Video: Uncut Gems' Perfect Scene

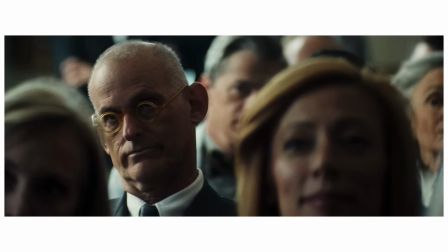4:07 For a lot of the movie, the safties put the viewer in the room, but in this scene, we're more in Howard's head, and get a full grasp on how many things can be rushing through it at once.
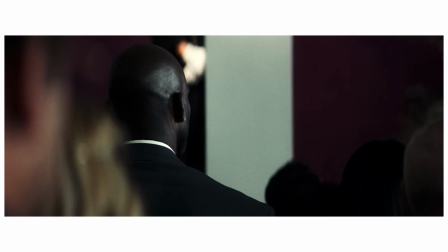4:16 The second thing is the choice of going silent with this scene, which only works this well because of how deep into the film we are.
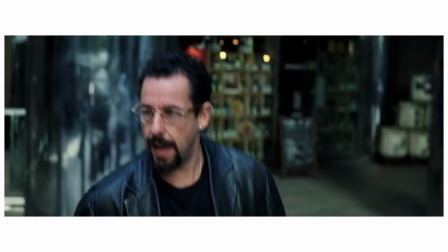4:23 By this point, it's been well-established how Howard thinks, and more importantly, how he talks.
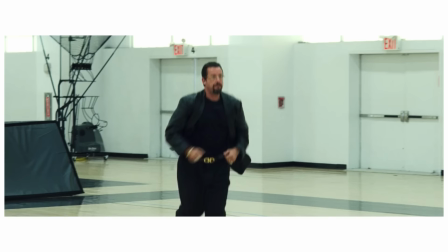4:27 It's almost like getting a song stuck in your head, or like that weird floating arm doorway trick.
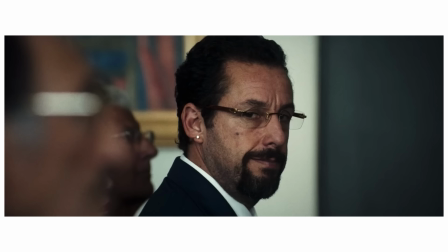4:32 That annoying voice of his has been so stitched into our brains at this point that the movie is confident enough with this silence that you can almost hear what Howard would be thinking. His face is so easy to read, and it's that familiar understanding the film bestows onto the audience that draws you in just that much more.
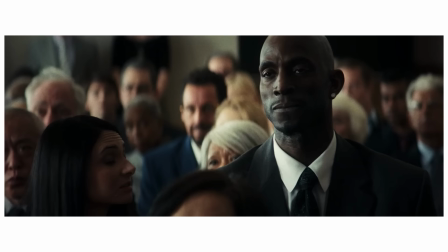4:49 Okay, but where were we? KG does bump it up to 180, followed by Gooey bumping it up even more, but KG backs out after that.
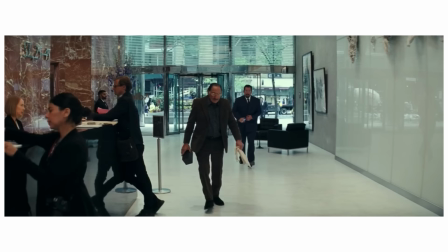4:56 And just like that, Gooey paid a lot of money for something he didn't want.
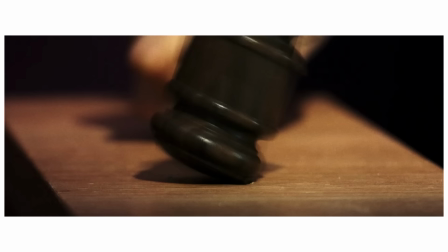4:59 KG is without an opal, Arno and Phil are pissed, and Howard is just on quite literally everyone's bad side.
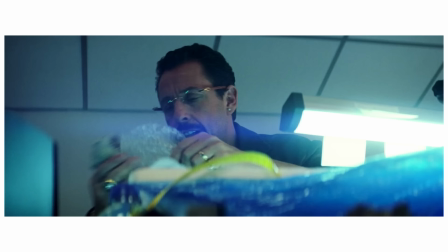5:05 It's this chain of events that happens all at once that breaks Howard, leaving him bruised, wet, bloody, defeated, and in more danger than he's ever been.
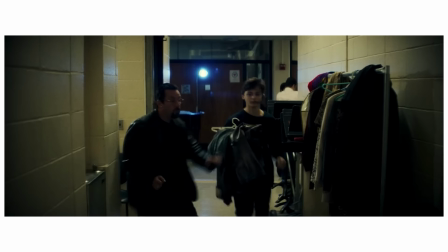5:14 Like I said, Unca Gems is a movie about an addict, and this is a crucial scene in understanding his eventual relapse.
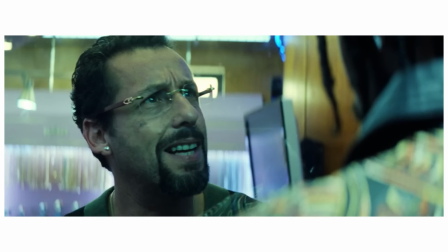5:19 A lot of the stress from the viewer might come from the lack of understanding for why someone would continue to throw themselves into these insane risks,
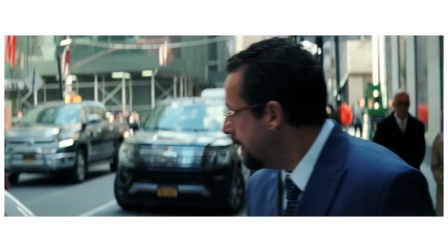5:26 especially the biggest one that comes at the end of the movie,
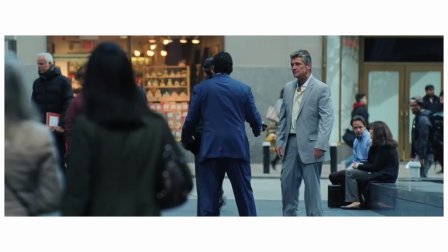5:29 but this scene, the catapult that launches Howard into his lowest point, gives reason for these choices and proves how aware Howard really is of what he's doing the whole time.
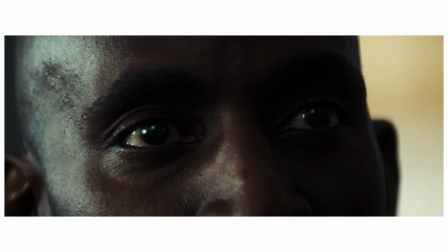5:38 For one, it's one of the only scenes in the film where Howard isn't in complete control of his actions.
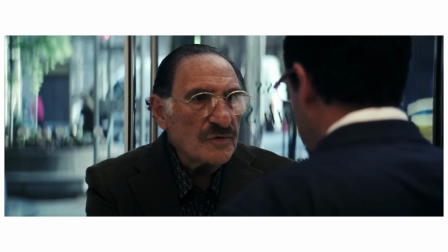5:43 The outcome of this relies on KG's hands, only for him to be easily influenced by his advisor,
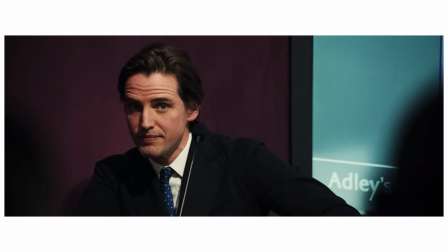5:48 and for KG to get to that number, Howard is also reliant on Gooey to push the bid.
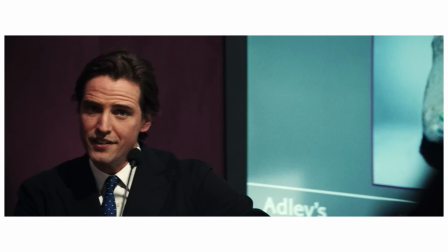5:53 An important thing to note though is that while While Howard was unsuccessful because of KG, he did successfully manage to get Gooey to push the bid like he was supposed to.
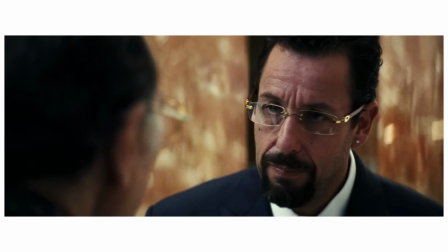6:01 To be fair, it didn't go as planned, but he did do what he was told to do, there was a sense of power in this scene, and while the audience's general takeaway for that scene is,
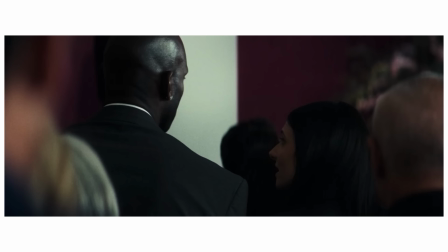6:10 well, that was a disaster, Howard's takeaway is coming from his ego, that he was able to control Gooey, but more importantly,
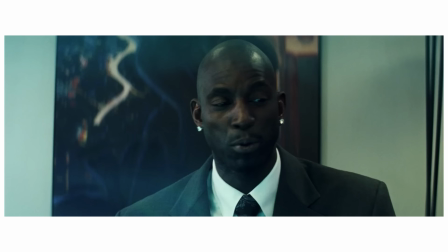6:16 that KG is also more controllable than he thought, which of course gives reason for the climactic scene with KG at the end of the film,
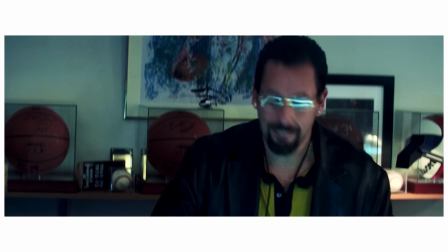6:24 you know, the famous one. But the thing is, as I've kind of hinted at, you can say a lot of the same stuff about most scenes in Uncut Gems.
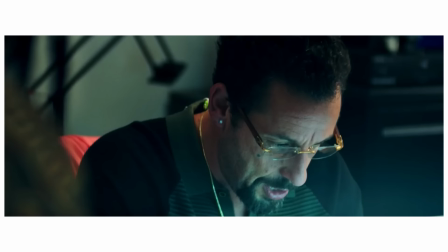6:32 The meticulous editing and creative sound design, the choice of where to put the actors and how to frame them, the lack of control that Howard has for most of the film.
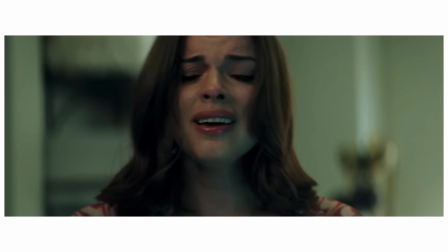6:41 It's this consistent style that makes Uncut Gems such a polarizing yet rich film.
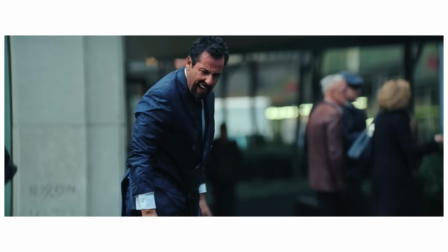6:46 So why talk about the auction scene specifically?
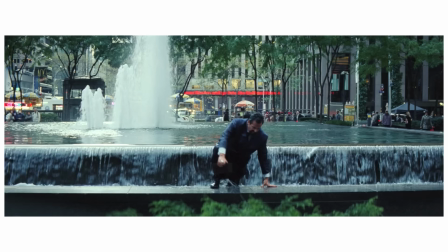6:50 See, yes, Uncut Gems is about addiction, and it tells the story of an addict by throwing us into his downward spiral.
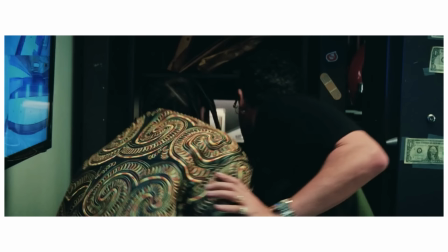6:57 But at some point the film needs to step back as a means of understanding the addict.
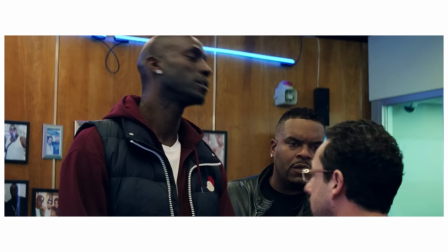7:01 Much of the horrible things that happen to Howard in the film can be attributed to bad luck, or to taking too big of a risk.
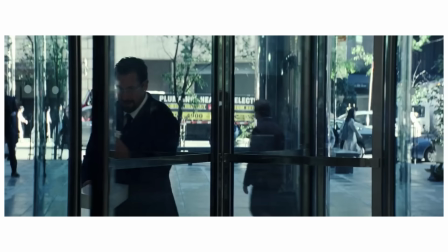7:07 I mean, if it wasn't for Keiji holding onto the gem for so long, or for Damani being hard to work with, at least some of this wouldn't be so horrible.
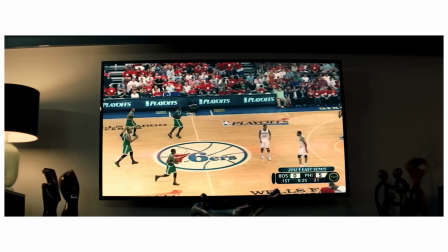7:15 You can't call all of this Howard's fault. Also, Howard doesn't actually know how well Keiji will play in a game.
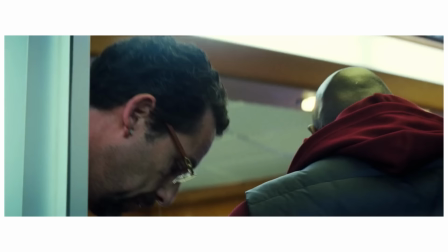7:21 So much of the thrill is up to chance. But in the auction scene, while this is out of Howard's control, it's also not up to chance.
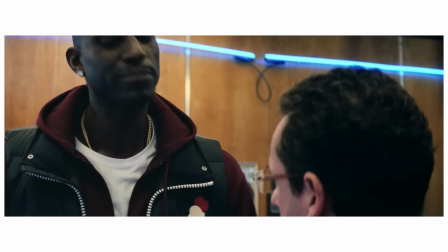7:29 KG said just like two scenes ago that he would only buy it off of him for like $170,000.
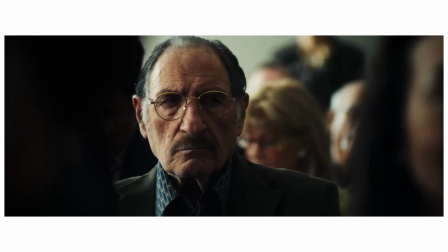7:35 It's been established that KG won't go past that, and it shouldn't actually come as a surprise in the scene that KG would back out this soon.
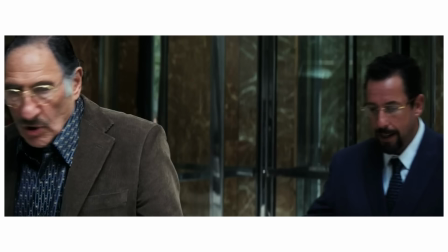7:43 Which makes you think, Howard in a lot of ways knew this wasn't going to work out,
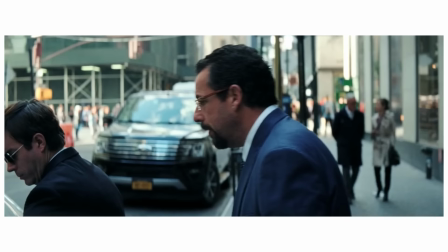7:48 yet he put his father-in-law in danger, he kept the opal from KG, and he upset Arno and Phil even more.
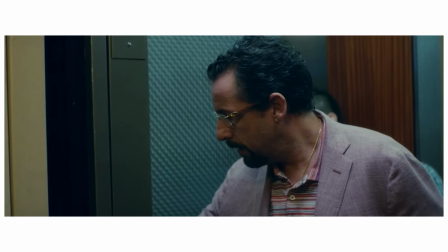7:54 And that happens in a lot of scenes in the movie where you're like, maybe this didn't need to happen.
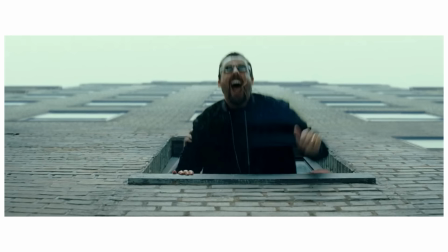8:00 Maybe Howard is doing this intentionally. So obviously, why would he do this?
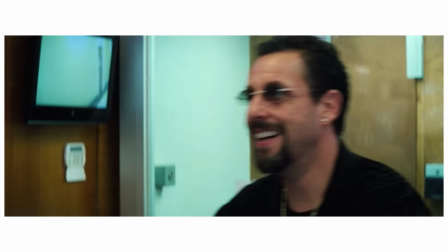8:06 Well, Uncut Gems understands that addicts like Howard at a certain point aren't in it for the financial compensation or whatever it is that they're into.